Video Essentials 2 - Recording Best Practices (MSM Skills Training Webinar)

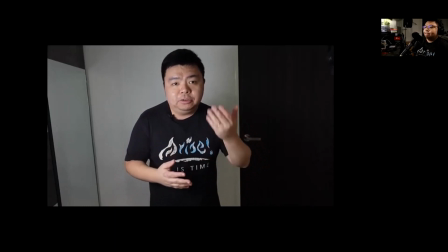You can see my face a bit more clearly but there's a bit of dramatic shadows cast on this side of my face because there's nothing on this side to cancel out the shadows created and as you can tell even though i have a soft box and diffuser on my key light i still
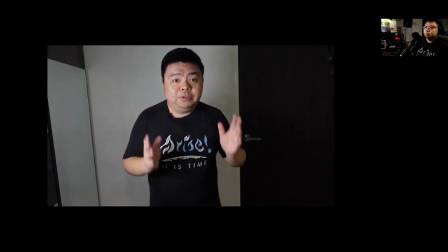have a bit of shadows on this side i'm now going to turn on my fill light and because it is angled above my head at a particular height above me when i turn it on it is also going to function a little bit like a backlight so you should be able to see that my hair becomes illuminated a little bit so that it gets a little bit of separation from the background.
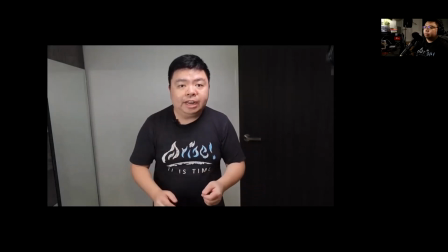So this image that you see is with two sources of light. The key light, which is providing the main source of illumination. It is lighting my face and giving that nice little diffuse look on my face.
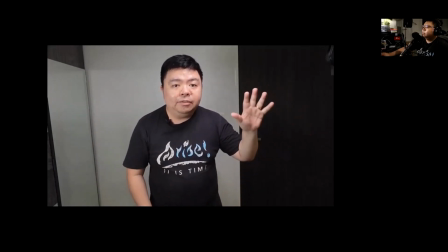And with the fill light, which is on my other side, I have it angled and elevated so that you can see that,
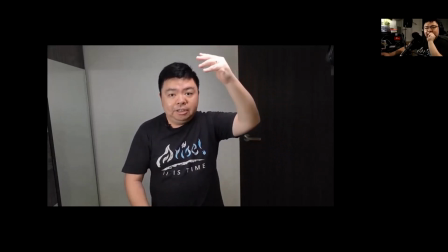you know, as I put my hand up here, you can see that this is quite bright. That's because my light is actually further up elevate a little bit more so that it functions both as a fill light and a backlight. Backlight meaning that my hair gets a little bit illuminated so that there's a bit of subject separation from the background.
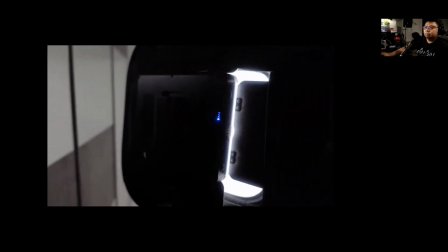You certainly can get power adapters for the lights but I prefer to use batteries
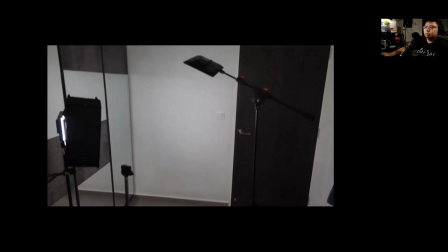because I can freely move them around and set them up as and where I like them to.
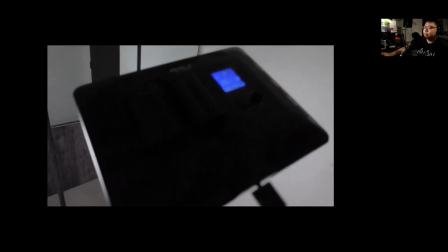So you can see that this light here uses two of the battery packs and is slightly
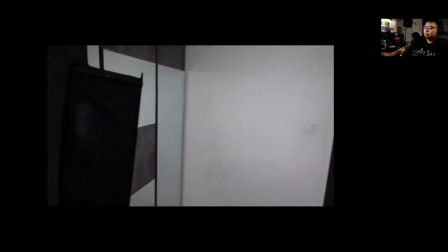set at a lower intensity than this fill light. This is my main key light here.
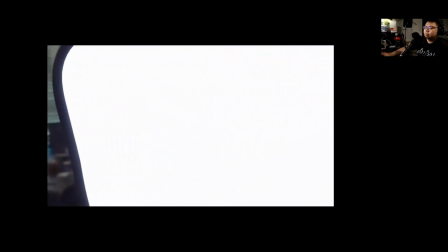This you can see the diffuser is on. It is a very bright light and this provides a main source of illumination.
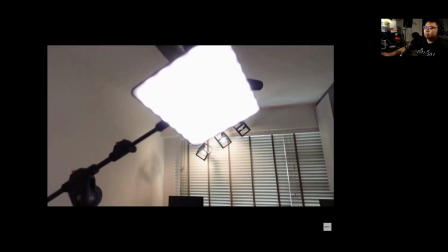This is the fill light slash backlight that I have angled and elevated above me so that I can fulfill the function of both fill
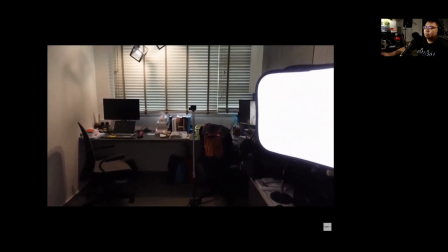and backlight. and this is how it kind of looks like when you're standing in front of the camera you have the key light here and the fill light here
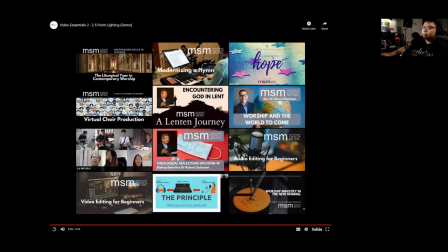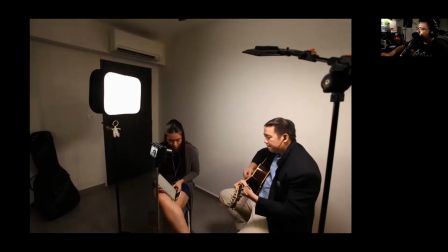okay linda asked to comment can you comment on the role of sorry my volume is a bit down so linda asks can you comment on the role of a green screen for using other backgrounds linda
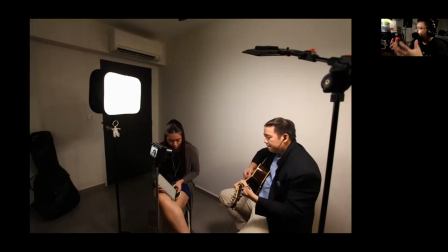what kind of situation are you talking about maybe some context to understand why what role of the green screen is in your church context okay not so much of the church context but you know on TV sometimes they want to have a background that can change or so
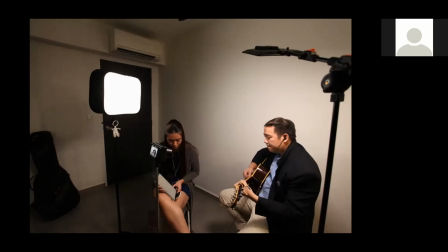so they usually use a green screen yes yeah the greens can be used to well you mentioned television and that's that's a great example like in newscasting and for your weatherman you know the they're actually talking in front of a green screen.
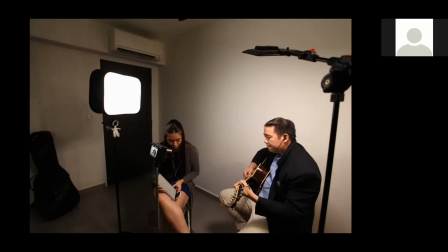What's behind them is a green screen and the production team has to project onto them, behind them, the weather system, all that. Green screens can be used to what we do, what they call overlay, like text overlays.
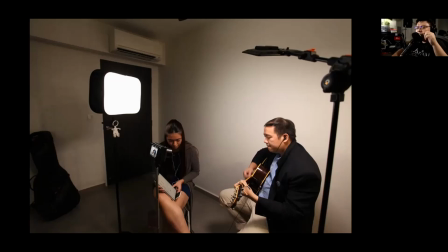Most of the video editors today doesn't need green screen to have text overlays. but if you want to have a graphic on the screen if you want to have let's say I can put my church logo up here I can put like a
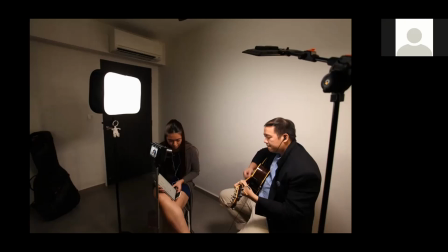slide picture over here I will need to use a green screen so that the editor can color out eliminate the green screen the technology is that
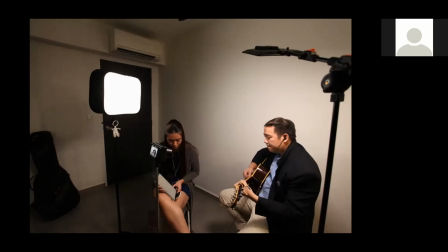I can't really get into the science of it because I also don't really understand I know what it does but I can't really understand it but